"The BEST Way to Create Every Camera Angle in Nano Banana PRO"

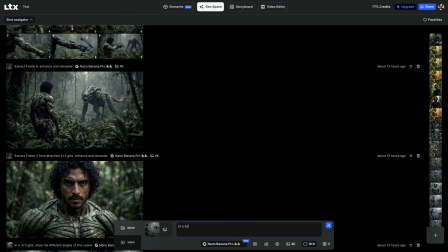It really simplifies things. And after that, I'm going to write in a 3x3 grid, show me different angles of this scene. Let's say you like this shot and you want to see different angles of it. You can do this by this prompt.
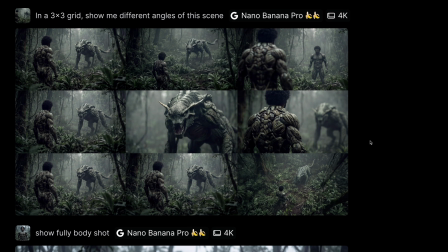And Nano Banana Pro will provide you this grid with different angles of the same scene. And all you need to do is, again, extracting the frame that you like the most and using it in image to video. This method, in combination with sequential numbers, really simplifies the workflow for AI filmmaking.
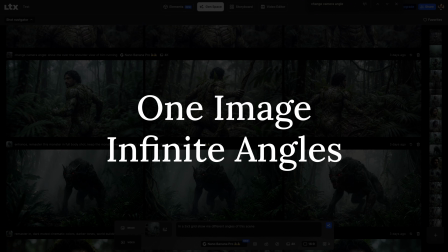Next Nano Banana Pro method is one image, infinite angles method.
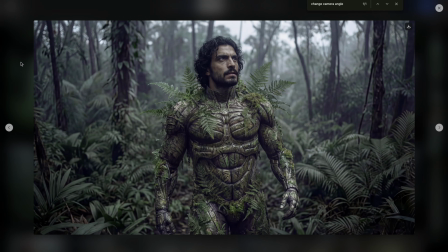In this version, again, we are starting with a single image, and this will be our foundational image. This is a crucial step that first defines the main character, aesthetic and theme, and overall vibe of the project. Once we establish the foundational image for heavy lifting, this acts as a reference image, and then we create chain shots,
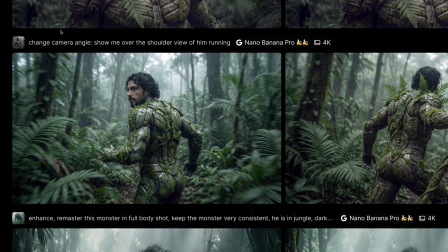step by step, telling the story in a flow, always focusing on next shot and next event in the story.
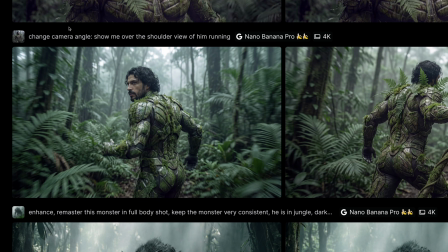Here, for example, I took my foundational image, then I wrote, change the camera angle, show me over the shoulder view of him running. Because once we establish our character in the story, next shot's supposed to be him running in the jungle.
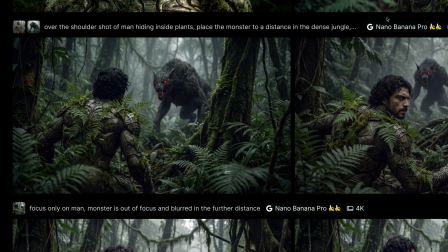In this method, we are always focusing on what's happening next. It's always about next shot. Since we are not relying on the grid, we need to do a lot of crafting here. In terms of changing the camera angles, using multiple characters, we have to prompt always the next frame.
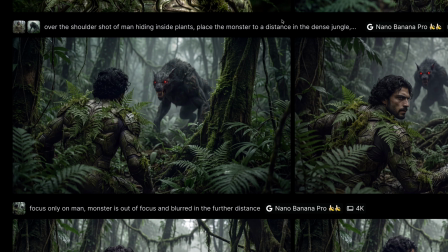After initial running sequence in the jungle, here's the next step where my character actually sees the monster. For this, I started my prompt with over-the-shoulder shot of man hiding inside plants, placed the monster to a distance in the dense jungle,
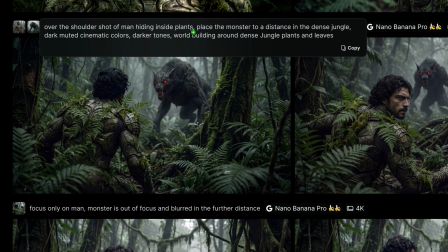and I also need to specify the visual language of my scene for consistency. I also attach my character image and the image of the monster as a character references.
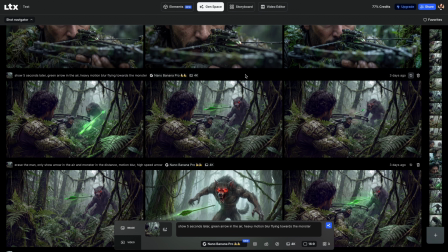There is another trick in this method to simplify things a little bit, and that is using time. Using time in your prompt, for example, asking model to show what happens 5 seconds later or 1 minute later. This is always helpful to craft the next shot.
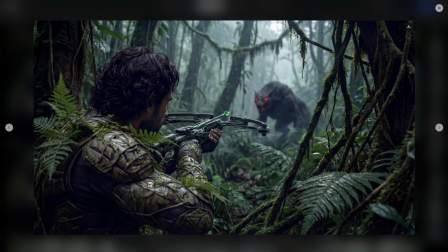For example, here I had this initial shot of my character is aiming with a crossbow towards the wolf.
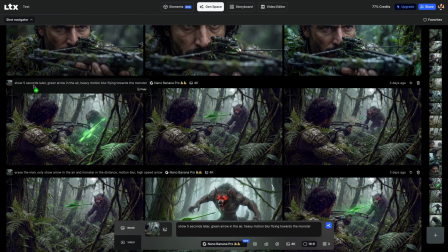After that, I simply wrote, show me 5 seconds later when green arrow in the air.
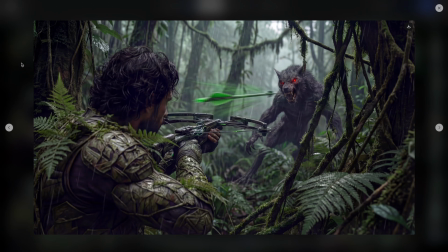And then it gave me this. It's not perfect, but just to give you an idea that what this method can do.
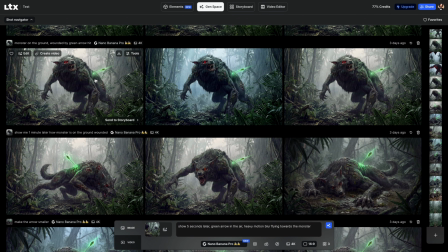Here my monster got hit by the arrow, and I actually wrote in my prompt very specifically, monster on the ground, wounded by green arrow hit, but it didn't give me what I wanted.
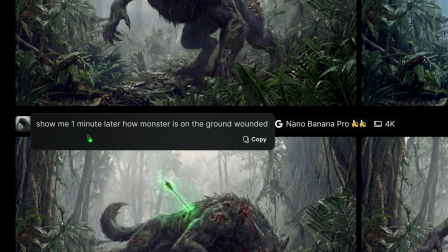Then I added the time element, show me 1 minute later how monster is on the ground wounded.
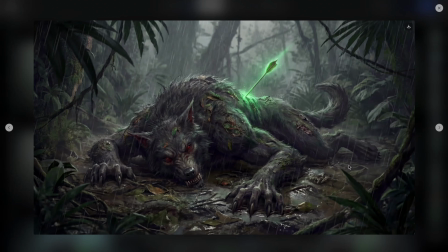And bingo, I had then a good result, showing the monster on the ground.
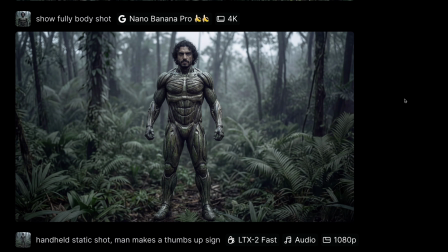One image infinite angles method is great, but it requires some knowledge of knowing the camera angles and camera movement really well. Starting with full body shots, it shows all clothing and body shape of the character.
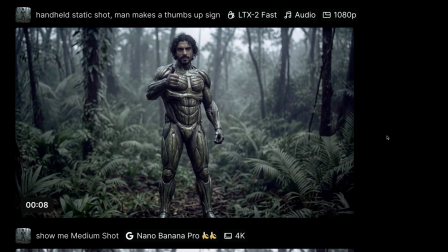I highly recommend this as a starting shot for consistency.
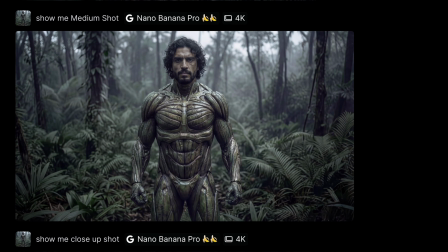Medium shot is a camera framing technique that captures the subject from approximately waist up. It's positioned somewhere between full body shot and a close-up.
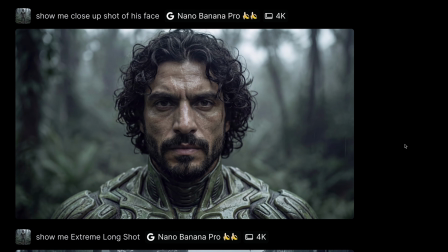A close-up shot zooms in to highlight a specific parts of the body or a specific element in the scene. It can be hands or face. I really love close-up shot because it has something really intense about it.
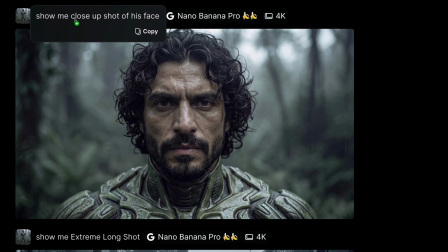It brings the viewer eye level with your character. If you look at the prompt structure, you can always start with show me close-up shots of X, meaning that you can say show me close-up shot of his face or show me close-up shot of his hand.
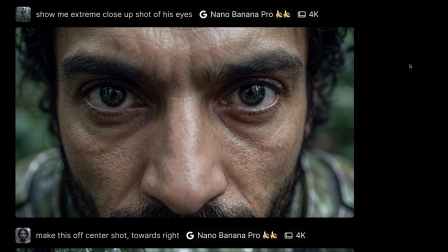Next shot type is extreme close-up shot. This zooms in very close, focusing on specific facial features, for example. You can even focus on an eye, and this gets like really intense here. So I wouldn't recommend you to use this so often.
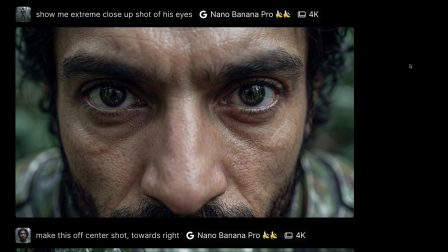But if you want to really emphasize something from a very close distance, this can be cinematically really interesting.
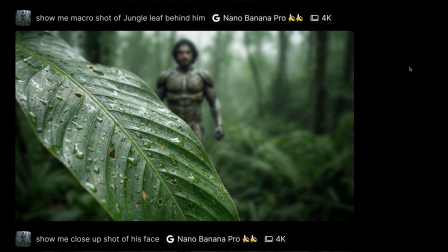And alternatively, you can use something called macro shot. A macro shot is an extreme close-up camera technique that captures very small details by zooming in a tightly specific subject.
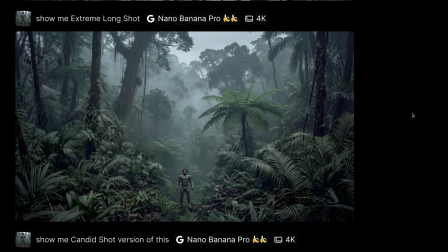It's perfect for showing textures of an object. Extreme long shot, this pulls the camera super far away from your subject,
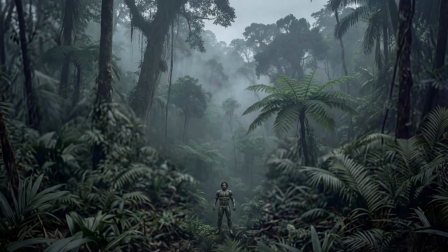showing the character as a tiny silhouette against a large environment. You can definitely utilize this using first frame and last frame methods,
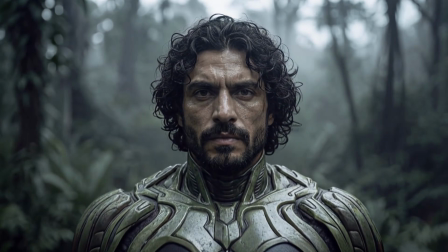especially at the beginning of your story, just to place your character to the environment that the story will take place in.
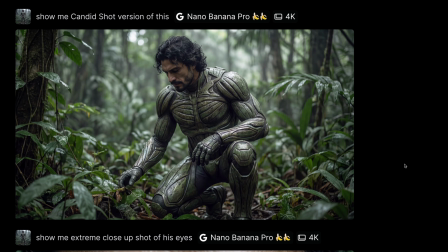The candid shot refers to camera angle or style that captures the subject in a natural, unpaused manner. It gives this spontaneous and unstaged vibe. I'm a big fan of this, and you can simply write, show me candid version of this shot.
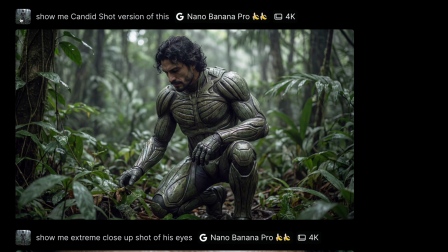I initially used my full body shot where my character was looking directly at the camera, and I simply created a candid version of it where he's not looking directly at the camera. It creates an organic, honest feeling.
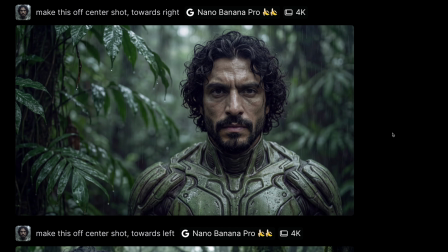I'm also a big fan of off-center shot, and this places the character on the left or right side of the image frame. You can take an extremely centered shot and make it off-frame easily using this prompt. Make this off-center shot, and you can specify the gravity of focus here.
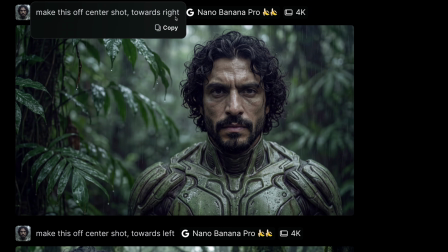You can bring the character towards right or more towards left.
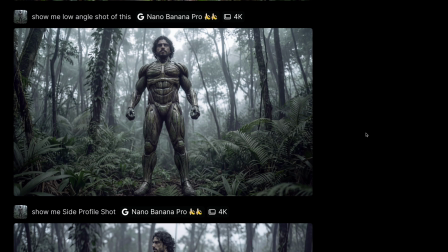The low angle shot is when our character is seen from below and camera tilted slightly up towards the subject.
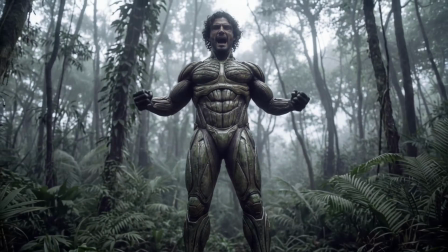This gives our character a strong, powerful, dominant presence.
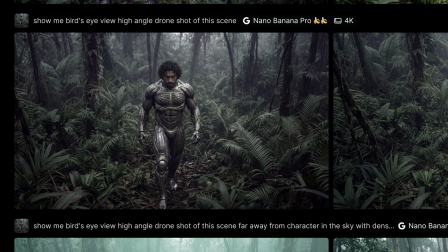And opposite of this is high angle shot, seen from above and camera tilted down,
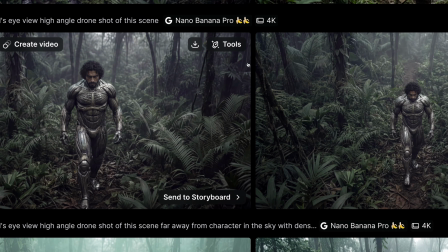making our subject look smaller, maybe weaker, or more vulnerable.
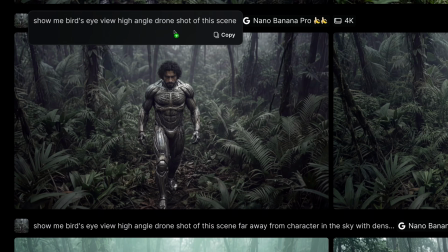Our character looks all alone in the jungle. You can simply start by saying, show me high angle shot. But if it doesn't work out, you can bring additional details like bird's eye view. You can add what this shot has been taken with, which can be drawn.
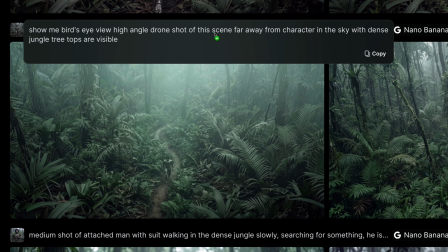Then you will get a range of different high angle shots here. If you want to go to really higher distance, I would highly recommend you to use additional keywords. Like you can say, show me drone shot of the scene far away from character in the sky with the dense jungle treetops are visible.
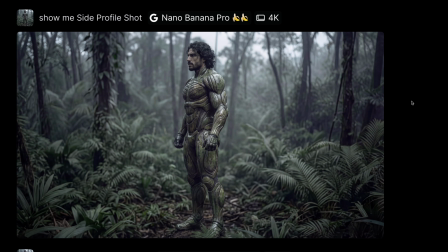Side profile shot rotates the camera to view the character from the side. Seen from behind rotates the camera behind the character.
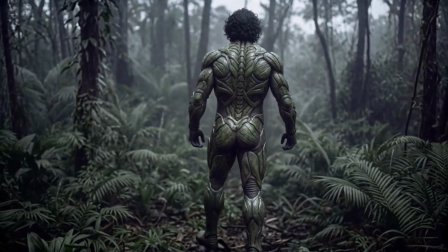It adds mystery to our character and also highlights the environment that he's looking at.
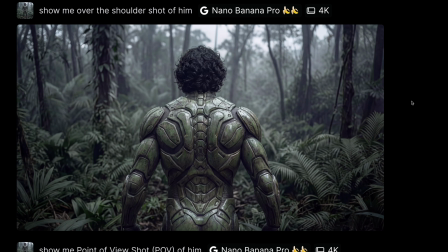In the over-the-shoulder shot, camera is placed behind or near the character's shoulder. It shows what they are looking at while keeping their presence visible. This is, for example, a textbook over-the-shoulder shot,
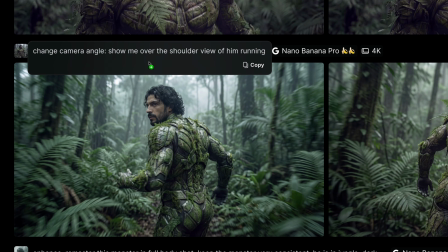and you can realize that I simply combined the camera shot here with an action of him running together in the same prompt.
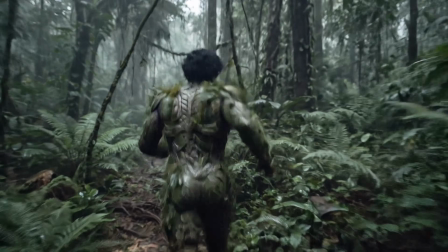So combining camera shot with an action will be extremely helpful to advance your story.
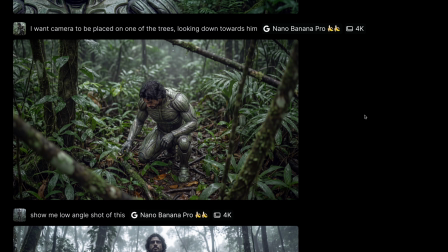This is a little bit more advanced, but while generating shots, you can actually specify camera location. Don't just ask for a generic angle. Think about the exact physical location of the camera to affect the outcome. You can specify the camera location. Here I wrote, I want camera to be placed on one of the trees and looking down towards him.
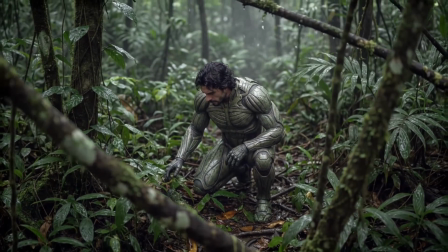And then I got this cool shot where it's not just the boring high angle shot,
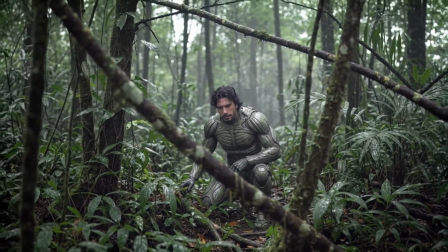but it actually takes the environment, the jungle trees, into the frame and making the whole thing more alive.
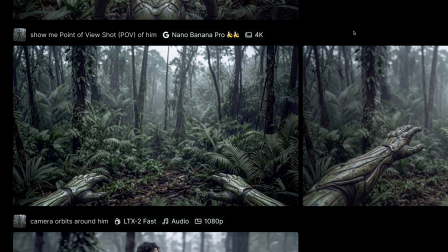So POV shots places the camera inside the character's eyes, showing things from their perspective.
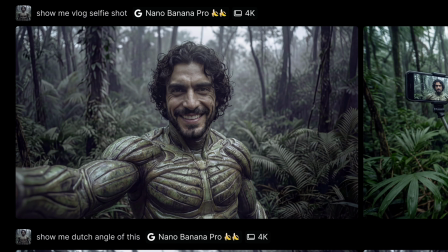The vlog selfie shot is a camera angle where the subject holds the camera facing themselves, creating a very intimate, intense first-person perspective.
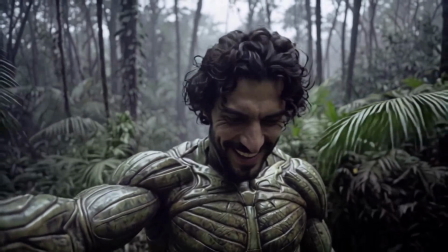It creates a close relationship between your audience and your main character.
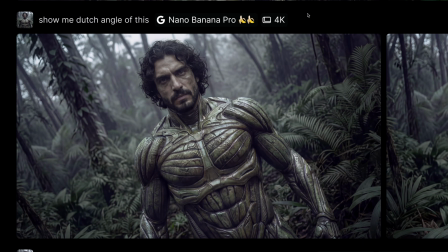And Dutch angle is a tilted camera angle that creates an off-putting or uneasy vibe.